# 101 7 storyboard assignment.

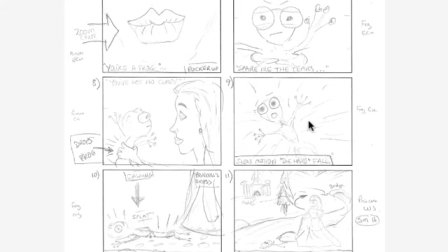Put the lips here, faced in that direction towards the frog. So the frog's kind of going, spare me the tears, flicking the princess off with his little hand. Princess says, you've got no class. Drops the frog down, so we cut to a wider shot, show the action.
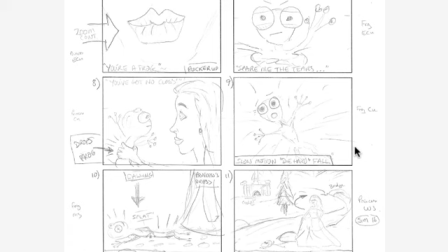Slow motion, die hard fall. So this is really great. It's very descriptive. I'm not sure if I've mentioned this before, but when I was doing storyboards, I did a storyboard for a short film,
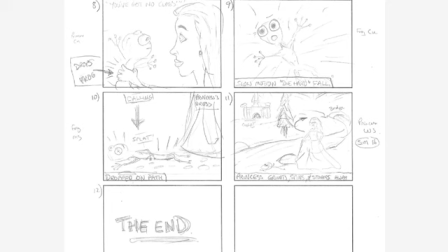and at one point there was two waiters there, and I actually wanted them to be shown as penguins, so I drew them as penguins. Wouldn't recommend it, but when I took it to the director of photography, I just said, hey, I'm sorry, but this is what I want the feeling to be.
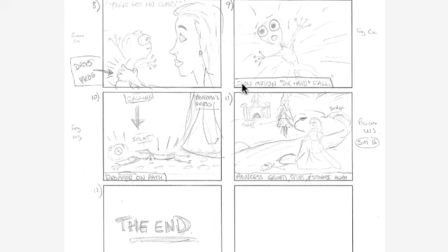And he looked at it and he went, great, excellent, now I know you want those waiters to look like penguins. I was like, yes, thank you, I don't know how you could do that. He's like, that's great, as long as I know. So that was really important for him. So this is great, slow motion die hard fall, where we see the camera above the frog and the frog is splatting on the ground.
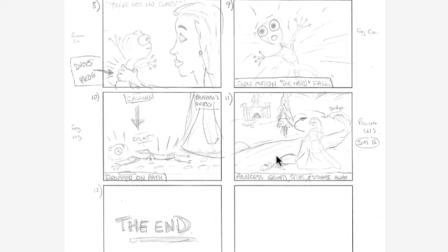And then we get the camera down low, so we see the frog falling away from the camera, and the camera is really low, and the frog almost falls towards the camera, splats on the ground, and we just see the rustle of the princess's dress as she storms off, or whatever.
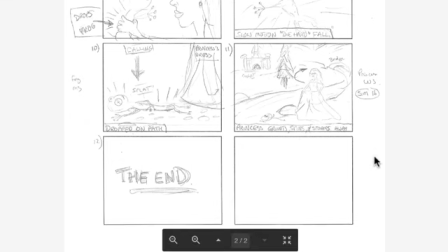Yep, she does, she grunts, she spins, and she storms away. And then she goes here.
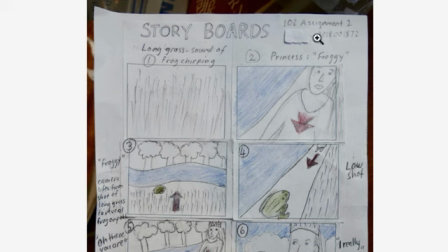We could get that grunting, spinning, and then storming over here, and then she could go in this direction after that. The end. Fin. Nice. Okay, in this we have a long grass, the sound of a frog chirping. Excellent.
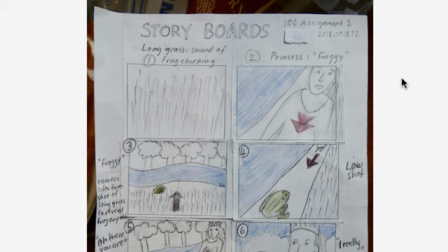So what you've done is you've given us a scene, you've given us an introduction to a film, a visual, oral introduction without showing us any characters whatsoever. This is quite often done in filmmaking, and it's a really good, yet subtle, yet very,
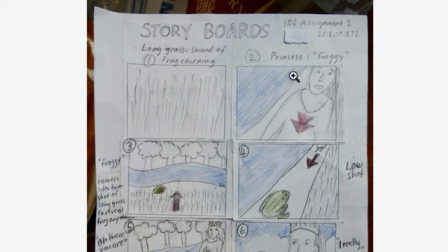it's a storytelling technique. And as filmmakers, you are telling stories, so that works well. So we've heard the frog as the audience. We know it's somewhere in the grass. And then we see the princess.
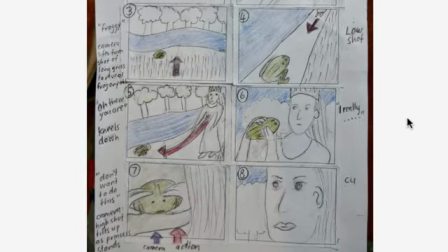It's quite a close shot on the princess, so we're almost like slamming into the princess's face, going this close. I think a wide, rather than going into this princess so close, would be easier for the audience. The reason why is because a wide is more of an establishing shot.
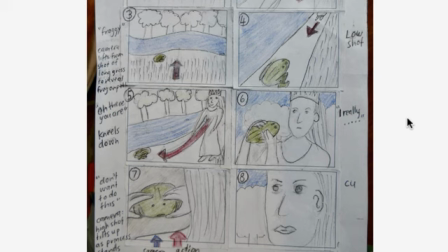It shows the audience where the princess is, introduces the audience to that character before we get in too close. And it's almost like in real life, where if you turn around, someone's right in your face, it's like, "Wah! Ah! What are you doing there?" Whereas if you turn around and someone is further away and they come up and they're like, "Hey, hi,
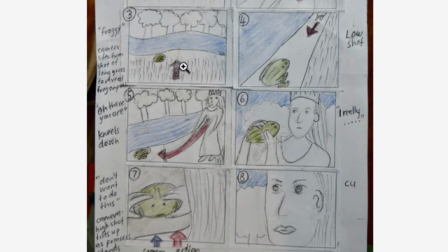I'm John," then you're like, "Oh, hey, John," and then you see them entering your own personal space. Okay, so we've got a lot to go through. I'll try and make it a little bit speedier. Camera lifts from the shot of the long grass to reveal the frog in the grass, which is great.
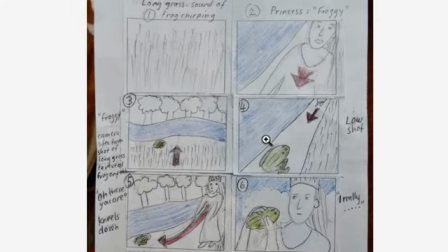You could have the angles the same as this, and then go to the princess saying "froggy, froggy" if you want.
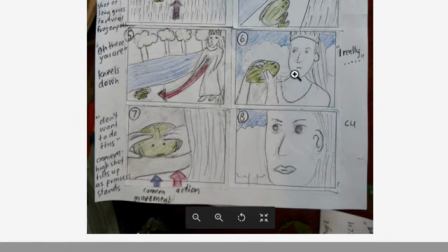So we've got this low shot of the camera down low, which works well. But what I do see is that these shots are very different from each other, and that means you're avoiding a jump cut, which is great. There you are. She kneels down. She picks up the frog, goes, it almost looks like a little green frog sandwich.
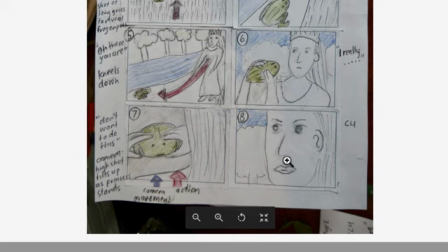We go to the over the shoulder. Don't want to do this. I like the way you split up the line. I really don't want to do this. Camera high shot tilts up as the princess stands.
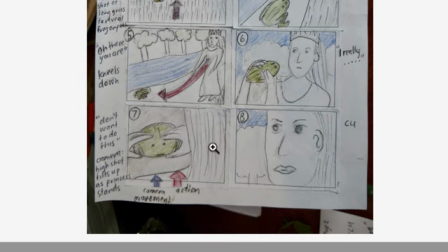So she has the frog in her hands here. I think in this shot, as she scoots him down, we kind of imagine her to stand up with the frog here. So to have her standing with the frog in this shot is a little disjunctive, I guess, is a little separate.